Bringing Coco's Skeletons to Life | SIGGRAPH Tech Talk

Hey everybody, my name is Guillermo Jacinto. I'm a directing animator at Pixar. And today we're going to talk about the process that we went through to create these skeletons on Coco. Before we could design an appealing skeleton, we needed to do our research and really study the real anatomy of real skeletons. As we all know, skeletons can be pretty creepy. And so early on, the art department started exploring some ideas on how we could make these skeletons more appealing.
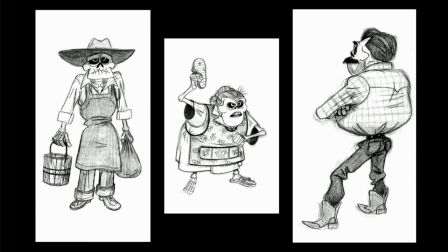0:33 So by stylizing the shapes of the bones and the proportions of their bodies
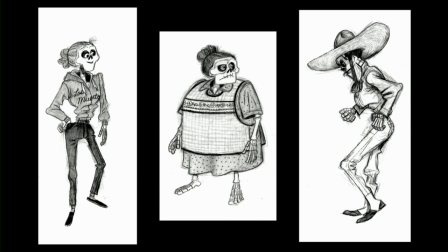0:37 and by using clothing to add personality and highlight their boniness, they were able to create some really appealing designs.
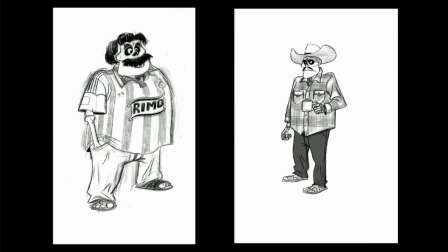0:46 So all this work is done by the amazing art team on Coco led by Harley Jessup and Danny Arriaga. They provided these beautiful designs that were really inspirational for everybody, for the whole team.
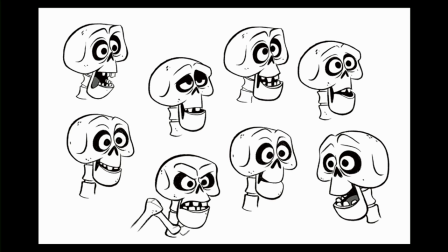0:59 Here you can see some early facial expression sketches, just exploring the expression ranges for the skeletons.
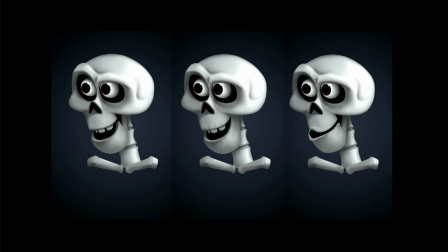1:06 And some early exploration on how the different parts of the skull might animate.
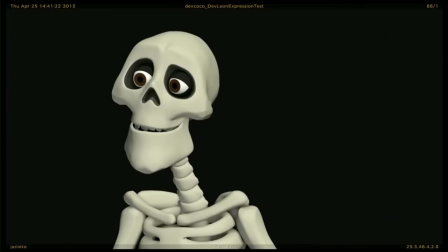1:10 So you can see back and forth here how the brows could move and whether we needed skeleton lips or not.
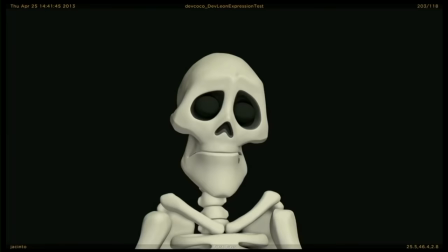1:19 This is an early animation test that I did to see if we could convey the full range of expressions that our director Lee Unkrich was after. so
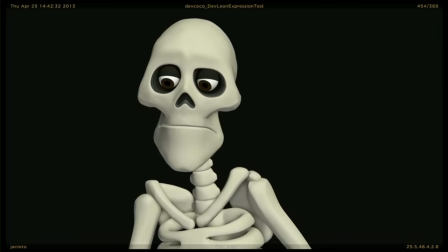1:27 he really wanted to make sure that we could create these rich characters that the audience could really connect with and this test was really important just
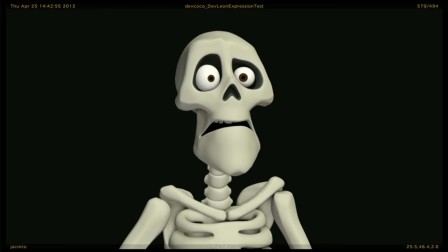1:35 to see if the eyes were giving us that full range of expressions that we were after.
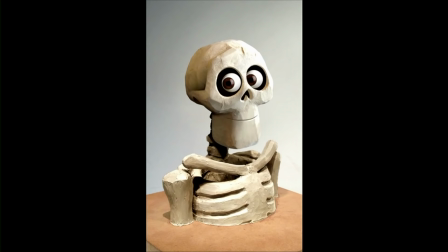1:41 All the character designers were able to take a stab at making sculpts to really explore the style and the shape language of the film and the look
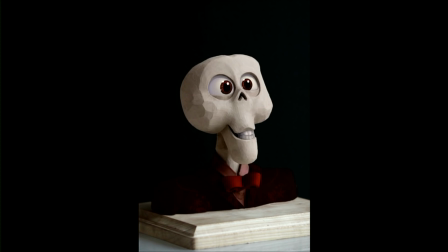1:49 and feel of the characters and by painting over these pictures of the sculpts they They were really able to experiment with a lot of different ideas,
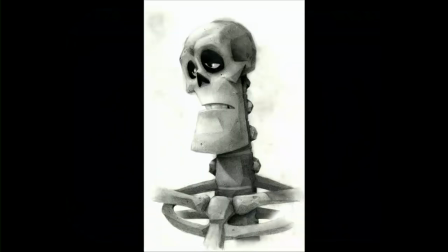1:57 trying out multiple things such as eyes, no eyes, do we need hair, no hair, eyelashes, no eyelashes.
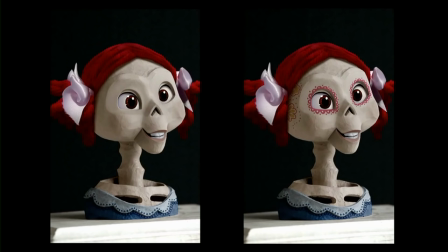2:04 There were so many big questions that we didn't know, that we didn't have answers for at the very beginning.
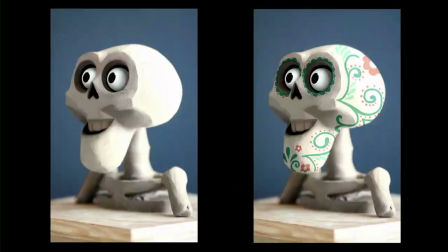2:10 Teeth, no teeth, and much more. We were also experimenting with face paint.
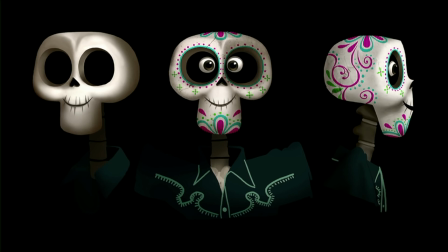2:17 Face paint is so common during the celebrations of Dia de Muertos.
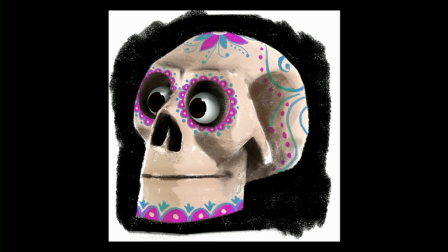2:21 And they're so beautiful and colorful. and we just wanted to make sure that we highlighted them in the movie and made it really beautiful and fun.
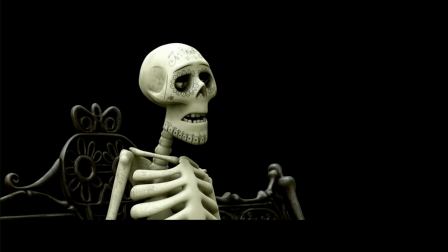2:30 Here's another early animation test of a skeleton that we did to explore character and acting.
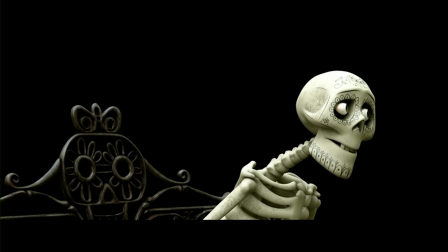2:35 And this is also one of the first tests that we saw the shading with the face paint on the skeletons.
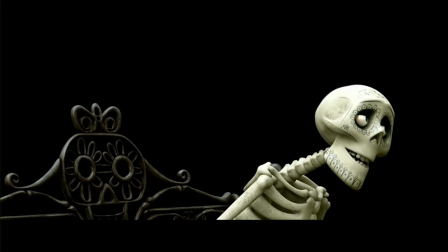2:42 And so we just were wondering if those lines on the face were going to be distracting, if they were going to enhance the performance.
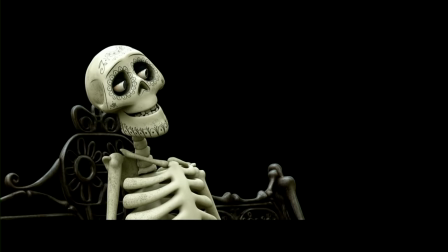2:49 So this test was really powerful for us to kind of get some of those questions answered. So, when it comes to animating the skeletons, we've never animated skeletons at Pixar before, and there were a lot of challenges that we'd never dealt with before.
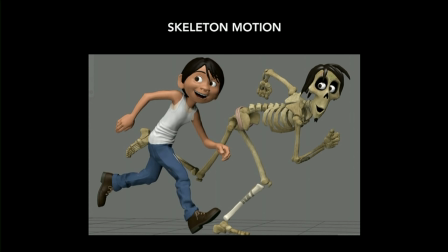3:03 We knew that we wanted the skeletons to have a very wide emotional range, and we wanted to stay away from scary and keeping them fun. So in order to keep them believable, we had to come up with these guidelines to respect their structure and their design. Because they don't have any muscles holding their bones together, we saw all these opportunities to do something really fun and unique to this world.
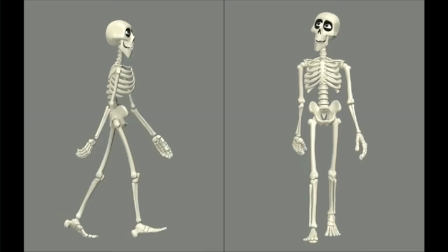3:26 So we got our first rig, and we started with a simple walk cycle like we usually do with our characters. And so without muscles, how does the skeleton propel itself when it's in motion? How do we make it engaging and funny? Their bodies are lighter compared to the living characters. So we asked ourselves, how much can we break away from these animation principles when it comes to weight and balance?
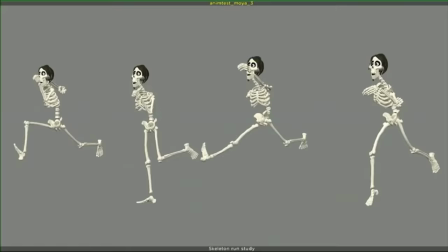3:48 What holds these bones together, and how far can they move independently from each other? we were pretty excited about these crazy performance possibilities. Here you can see a wedge test of a run cycle, showing varying degrees of how loose we could treat their parts. We also knew that we wanted to contrast the physicality between the dead world and the living world. So we looked for inspiration on how the skeletons might move.